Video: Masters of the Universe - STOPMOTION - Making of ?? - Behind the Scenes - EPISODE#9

Before and during animation, I need to figure out the weapons. Swords.
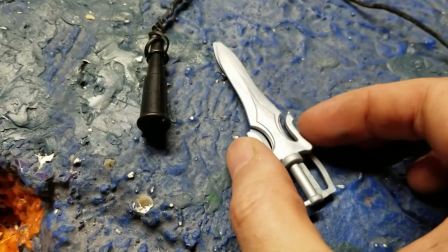[4:20]
Since this is dad's imagination, I took two swords and I glued them together and cut off the excess.
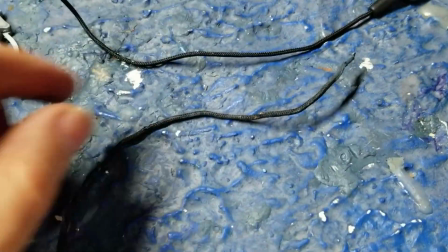[4:27]
Beastman's whip. Shell created a wired whip so that I could create the poses needed for any of the whip action.
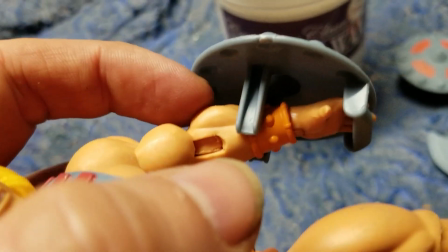[4:33]
He-man's shield. It worked great. I just added some sticky wax to the forearm to make sure it had less of a chance of falling off. Next up, set making. I had this idea that the fight was going to take place on this volcanic rock with cracks of lava coming through,
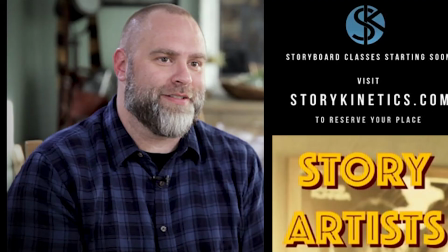[4:49]
and our good buddy Adam Skelter, my super powerful concept filmmaker storyboard buddy,
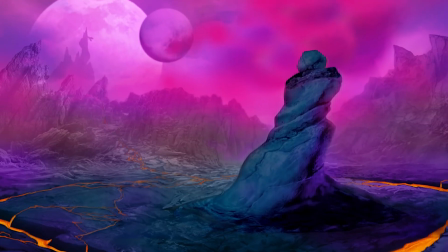[4:54]
decided to do some concept art for us. And he beautifully illustrated exactly what we wanted, which was a great piece of artwork to give to Shell as she started working on the set.
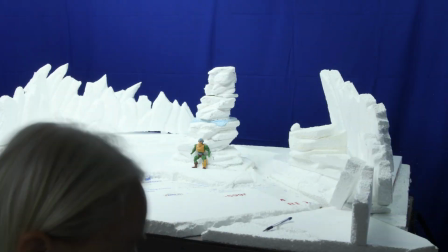[5:03]
Now that Shell had the concept art, she spent one week creating the set, carving and painting rocks from insulated foam,
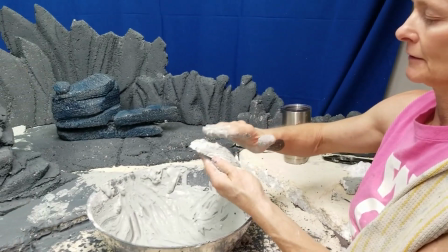[5:10]
coating them in set goop so they were nice and hard and ready to be painted.
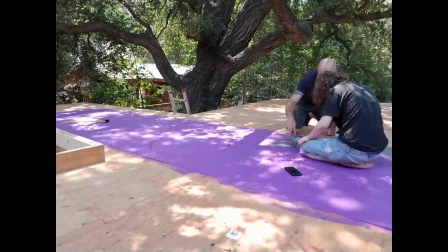[5:16]
Aidan then concentrated on the large canvas backdrop that would be our Eternian sky.
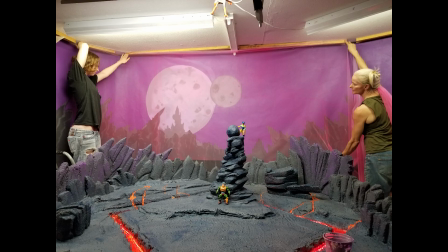[5:21]
Once we hung the backdrop up we tried to use a veil to create some depth in the image but that was not giving the right look so we abandoned that.
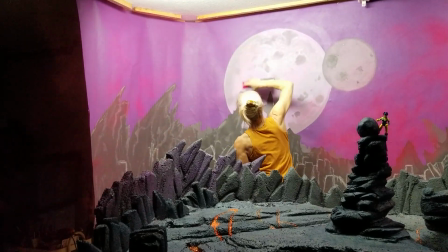[5:30]
Shell ended up spray painting the clouds which was really scary to commit to but it gave us the exact look we wanted.
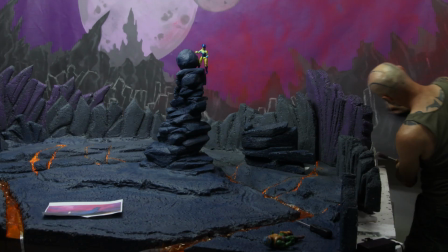[5:38]
After spray painting I took some white chalk and gave the lower painted mountains just a little bit
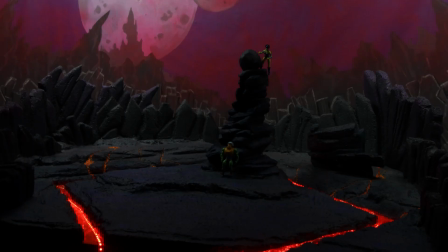[5:42]
of dimension some highlighting some darkening of the rocks just to give that
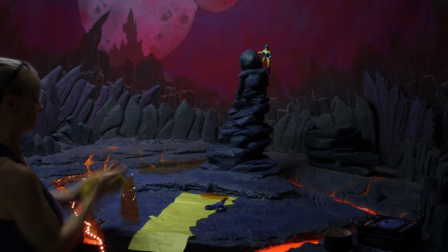[5:47]
third layer of rocks going from real set to the final backdrop shell
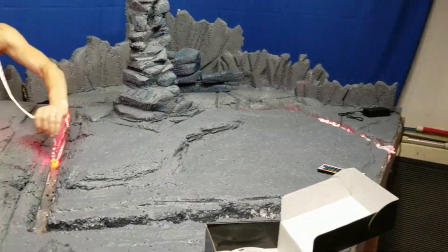[5:52]
created the lava lighting by layering led strips and some gels
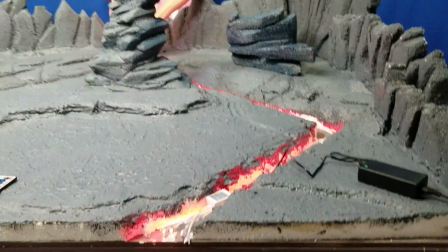[5:56]
right into the carved river canyons and it looked amazing once
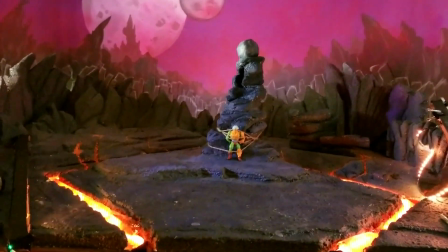[6:01]
that last bit of puzzling in the set was done we knew it was going to work awesome for the film.
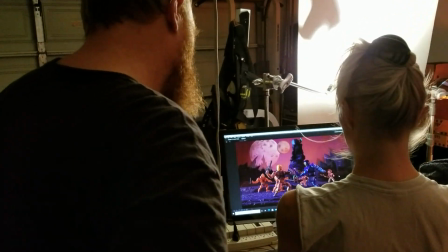[6:07]
Next up, lighting. We called in our buddy and pro-DP Matt Hazelroig to set up the initial lighting.
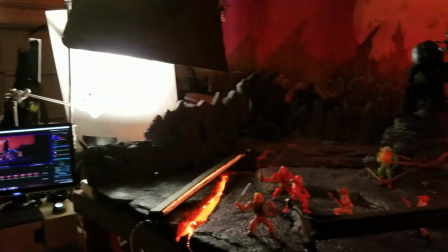[6:13]
He spent the day creating the Snake Mountain Dark Lava World and it was now time for me to start animating. Animation time! I'm going to take all of my animation knowledge and I'm going to apply it to these super cool characters but somewhat limited toys.
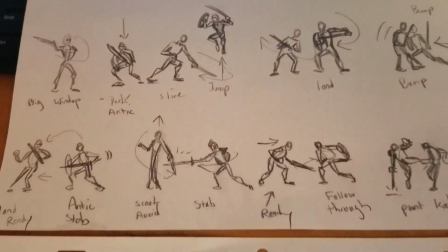[6:29]
So me and Shell choreographed the fight together and I had a general idea of what I wanted to do for the animation. And we decided to start with the fight since this would be the biggest test of the puppets throughout the whole production.
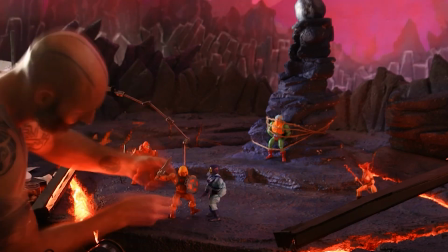[6:42]
After a few long nights of animating and a lot of improv, I was able to find little solutions to supplement the
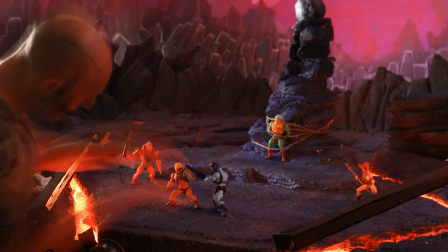[6:51]
missing spine bend by putting it more into the hip rotations.
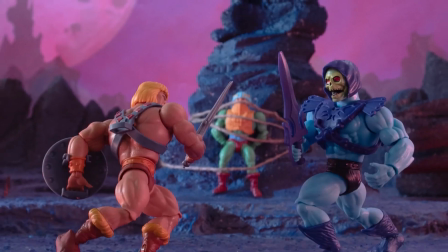[6:56]
And in swordplay, because the figures have a certain break point on the wrist,
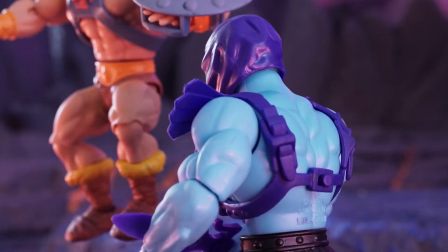[7:02]
I was able to use some sticky wax which would allow a little bit more flow as I animated.
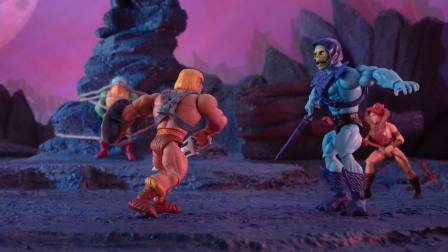[7:08]
The next solve I did was for toe bend. Since none of the figures have toe bends,
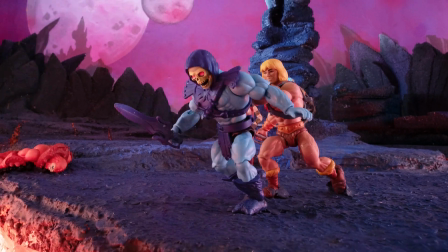[7:14]
what I did is I used a lot of clay that was matching the set colorations and what
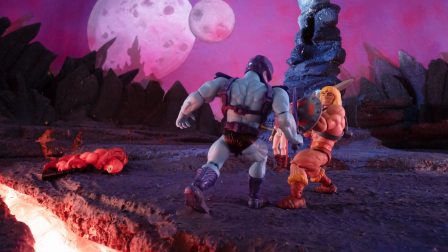[7:19]
I could do is I could shove it under the heel as the characters moved and it would basically simulate